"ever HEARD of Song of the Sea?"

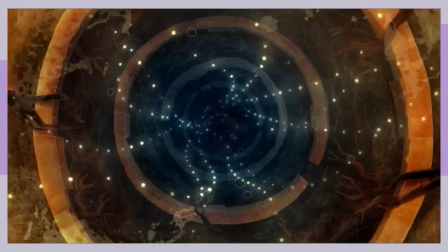8:17 Then Sersha yeets herself again, but this time, in water. Ooh, when will Sersha stop yeeting herself?
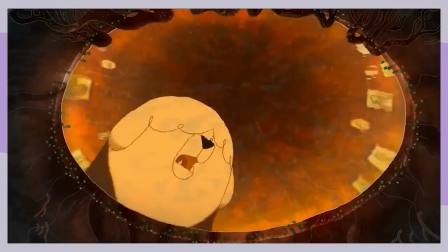8:24 We will never know. Find out in the next episode of, or in the next few minutes.
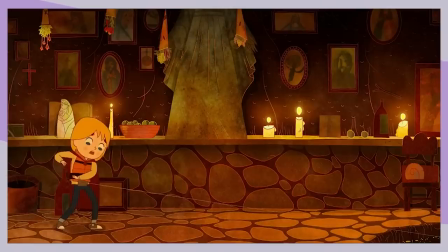8:28 Ku chases after Sersha again with the leash still intact, meaning Ben will get dragged into the water again without him even being prepared.
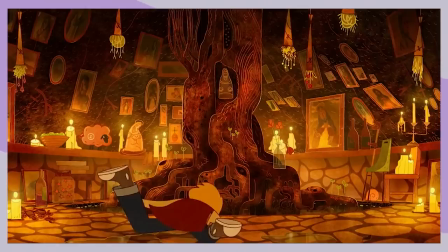8:36 And I just thought, this kid's gonna die. How much air did he take before? Oh, he's dead.
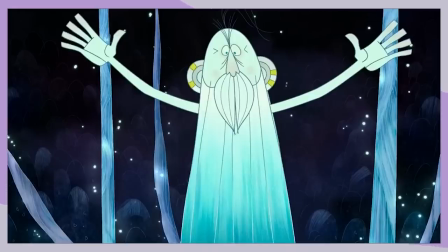8:41 Luckily, he's still alive. He meets the great Sinachai, I don't know if I'm saying that right, that has hair strands with people's memories and finds Sersha being turned to stone.
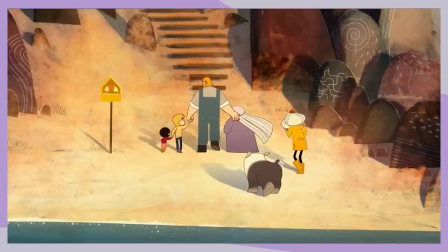8:49 Even if he's scared, he goes to confront Maka. So that answers our question of when Sersha will stop eating herself off of places.
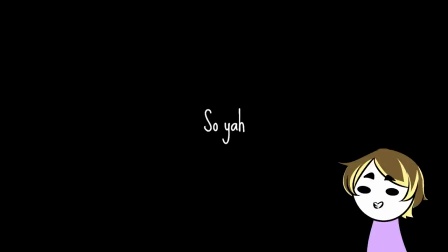8:56 The end. Good night, everybody. So yeah, I'm kidding. Ben stumbles on Bronog's memories, which, poor boy?
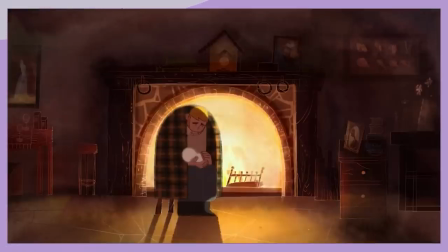9:02 Getting traumatized twice of losing his mom. I mean, how can you hate this kid? Look at him!
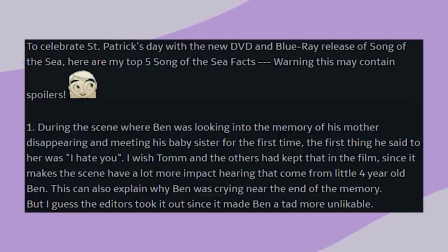9:07 And take this fact with a grain of salt, but it is said that in this scene of Ben first meeting Sersha, in the final cut, he says nothing and looks at her with disdain.
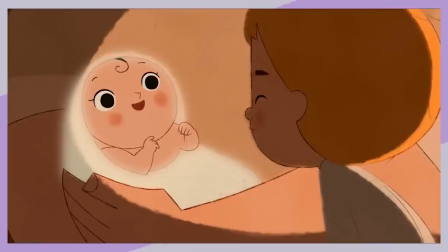9:15 But initially, he was supposed to say, "I hate you." That would have been his first words to her, and I think that would have made a bigger impact on the scene.
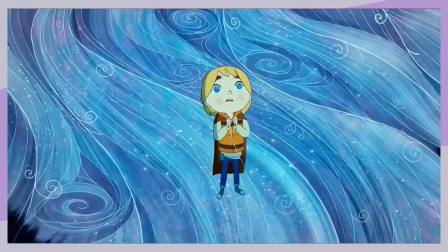9:23 Because after the memories, we cut to Ben bawling his eyes out. It would have given a more emotional hit for Ben to see himself treating Sersha that way, and regretting now that he realizes he does care for her, and is troubled by the fact that she might stay a stone forever.
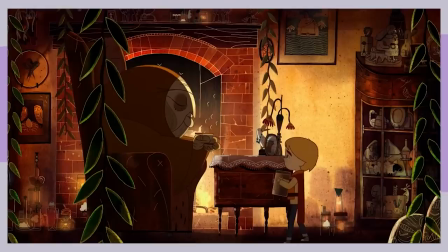9:36 He meets Maka, who's just a sweet little old lady right here. I feel like this scene was inspired by Spirited Away, where Chihiro meets the witch Zeniba, where she is said to be dangerous and scary, and was actually quite sweet and kind.
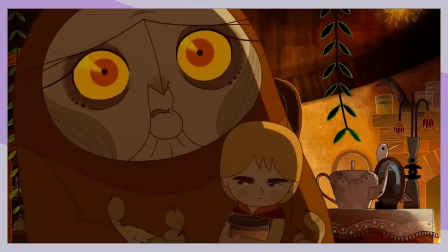9:49 I don't feel it's too far-fetched since Tom Moore did say he took inspiration from Miyazaki's films, but we'll talk more about that later.
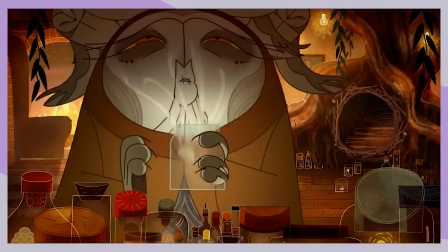9:55 Maka turns people into stone because she claims that she's trying to help them by turning them to stone.
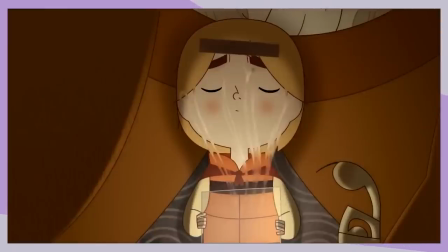9:59 She's taking all the bad emotions and experiences away like she did to her son in the legend who had his heart broken.
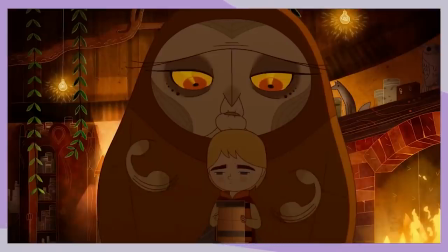10:05 If you're looking at the witch right now, you might be connecting the dots in your head. She looks a hell of a lot like Grandmama Mommy Mama, doesn't she?
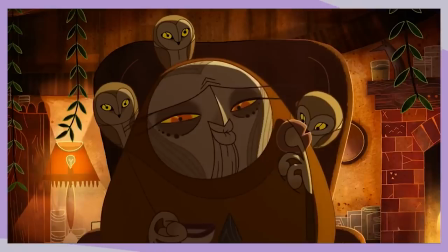10:12 Huh. Odd. That might not be important in the whole grand scheme of things of the theme and plot.
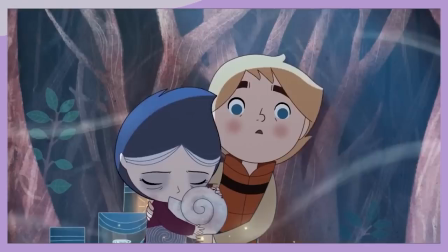10:16 Anyway, with all of Sersha's strength, she blows on the horn, letting out all the emotions Maka felt that she thought was bad.
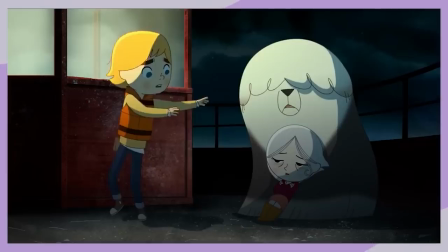10:22 She then helps them get back home, where they meet dear old Dad, who's still as dismissive to Ben as ever.
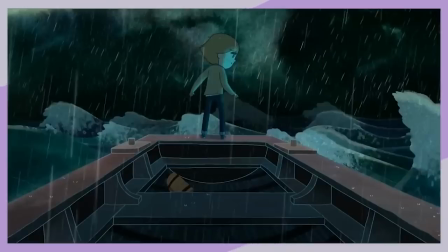10:27 Classic Connor, am I right? Ben, being the Chad that he is, jumps into the sea because his dad was being stubborn,
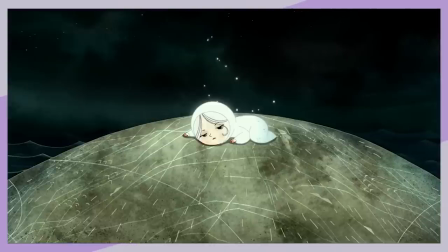10:33 and gets the coat with the help of the sea lions, and Sersha's first word is her brother's name! Aww. Sersha's so weakened that she's not getting better with the coat, so Ben helps her sing her song, and she does.
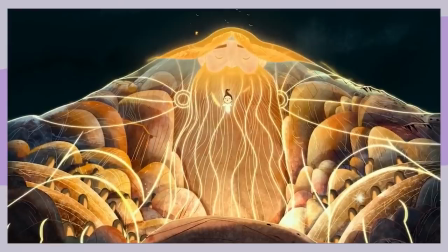10:45 She also floats. You know, normal baby stuff. This sets every fairy turned to stone free, as well as Maka's son.
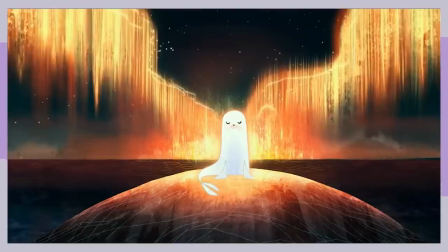10:51 Then we see an older seal. You know what that means. Time to confront everybody's source of grief.
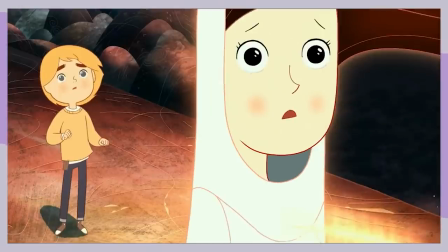10:57 Yay! But Ben calls out, waking Bronog, opening her eyes to see Ben and Connor asking for Sersha to stay.
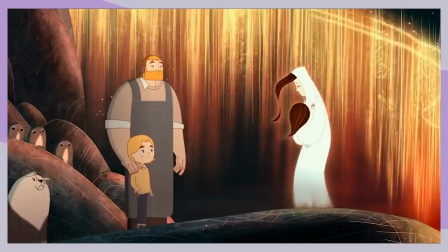11:03 But of course, it's not them to decide. It's Sersha.
Mom, I want to stay.
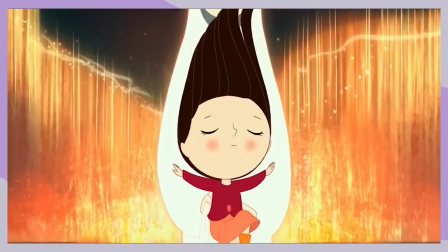11:10 Alrighty then. Bronog takes Sersha's coat so that her world and the human world will get untangled.
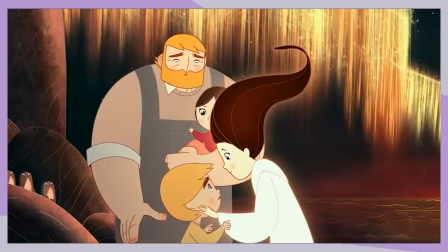11:15 She gives a goodbye kiss to Connor and says how much she loves Ben, and then Thanos snaps herself away.
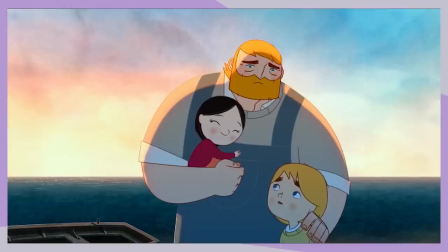11:20 Grandmama Mommy Mama Mama finds them, and Connor reassures her that they're alright now.
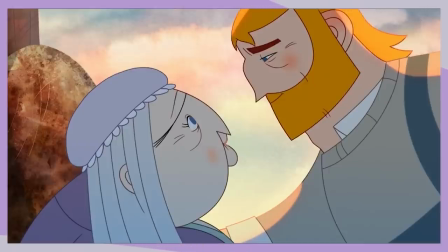11:24 And I don't know if it was Connor's somewhat more content aura or motherly instinct, but she seems to believe him and is relieved.
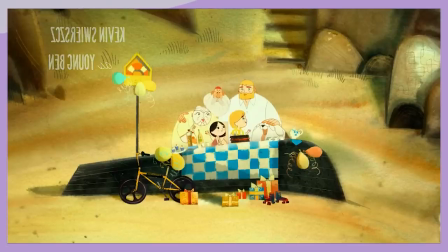11:31 Then we cut to Ben's birthday, where they're celebrating it on the shore. Whether that be because it is Ben's favorite place to hang out to, or if they want to feel like Bronog can somewhat be part of the celebration by holding it in a place where they feel is largely connected to her.
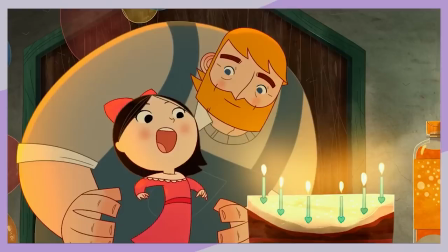11:43 I don't know, but it's a nice contrast to Sersha's birthday, where they held it at night, confined in the house, confined in their own little troubles.
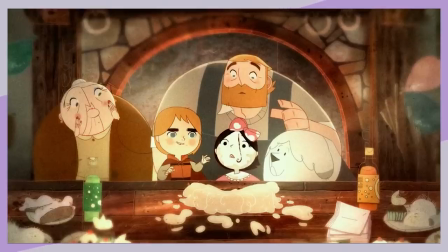11:50 We got a callback to when Ben did this, but this time, it's Sersha doing it, and no hard feelings, and just laughing it off.
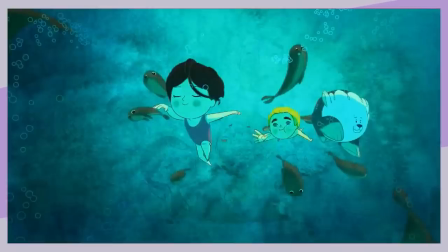11:56 Then for the last scene, it's Ben and Sersha swimming in the sea. This might be a little tidbit of the siblings finally getting along, but I'd also like to think it's showing how Ben has remembered fondly of his mother, and has come to terms with her gone now, since at the start he was terrified to go into the water. But now it's him being embraced by the water around him.
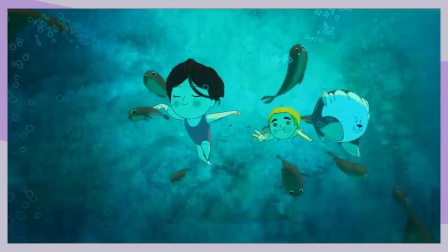12:13 And I don't know about you, but it takes a hell of a lot of security and peace of mind to swim in the ocean and get engulfed around just a massive body of water. And I think that's what they're trying to show in this last scene with the two happily playing underwater.